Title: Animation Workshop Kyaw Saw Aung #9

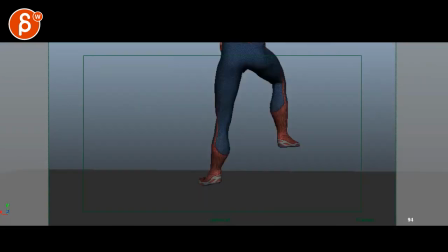and then you can separate them and then one will go sooner than the other so offsets and timing because that is fairly realistic
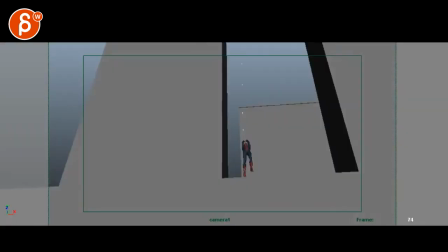timing here I can buy all this so based on this which I think is cool based on that beginning which is cool too with some tweaks I will keep the rest within that style and realism of timing and
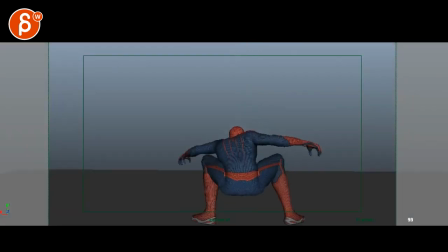here I personally would add another seconds at least half a seconds probably seconds because we're getting whoa so it's a bit
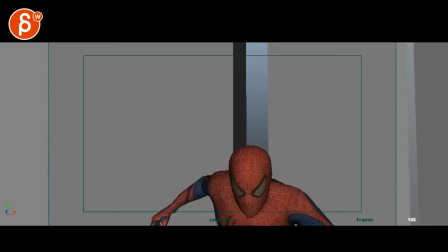fast you probably slow it down a bit and it's almost like you want a moment of settle like he gets up and is
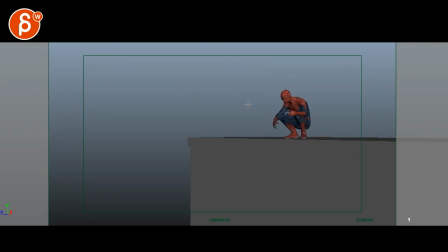ready so imagine you know there will be sound and you can hear you know whatever creature villain whatever attack whatever disturbance on block blah blah blah and he hears this you could almost have to head down or you can have the head looking up here and then little head dart down see here's
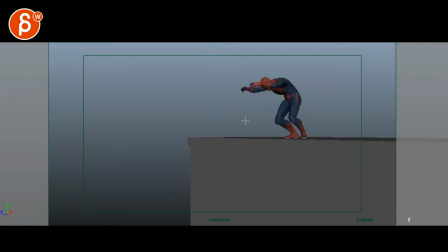the sun in the frizz looks down okay that's my that's my cue then he jumps again with a little bit of a
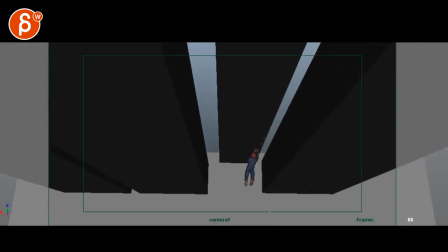lean forward and then jump and
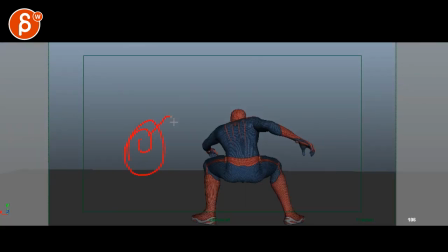then that's here when you have a creature maybe could be a big robot guy slow you know slow moves and people running away skyscrapers and
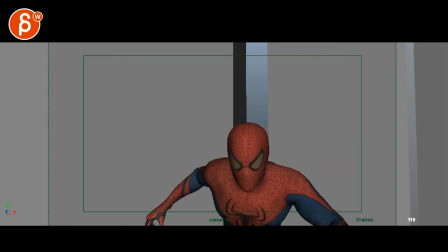then i'm here unless you want to keep this i would still add a second even if you want to keep this
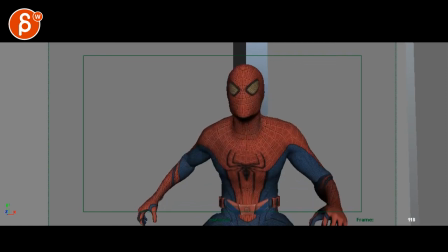time you maybe add one or two frames but still with a settle but there's still enough urgency in there depends how you know how badass you want him to be and then
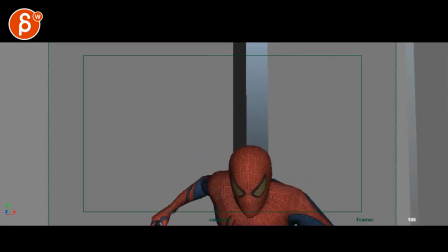this could you know cut to uh you know a next shot where spidey's here big robot is here that's your framing whoa
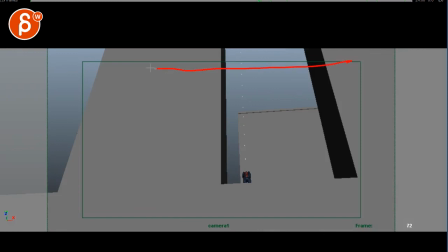that's your what am i doing here all right let's pretend this is your framing ground plane spidey's here ready big creature robot mech whatever guy's here
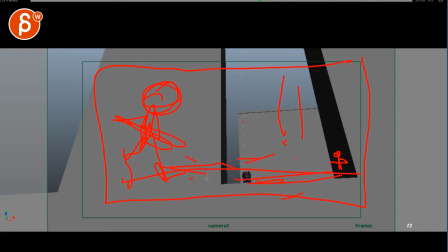people running away big legs in the foreground running away so they're stuffed in the foreground and background while these guys have their standoff like that could be a cool cool shot not saying that this could be interesting thing for your demo reel but just in terms of a sequence and kind of ending it if you want to add something here
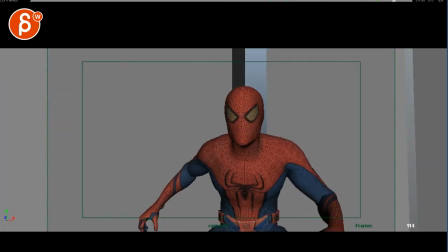alright I think that is it good stuff thank you all right there's an email you can sign up you can start whenever you want you can submit whenever you want you get 16 submissions either way a like and subscribe would be awesome all right thank you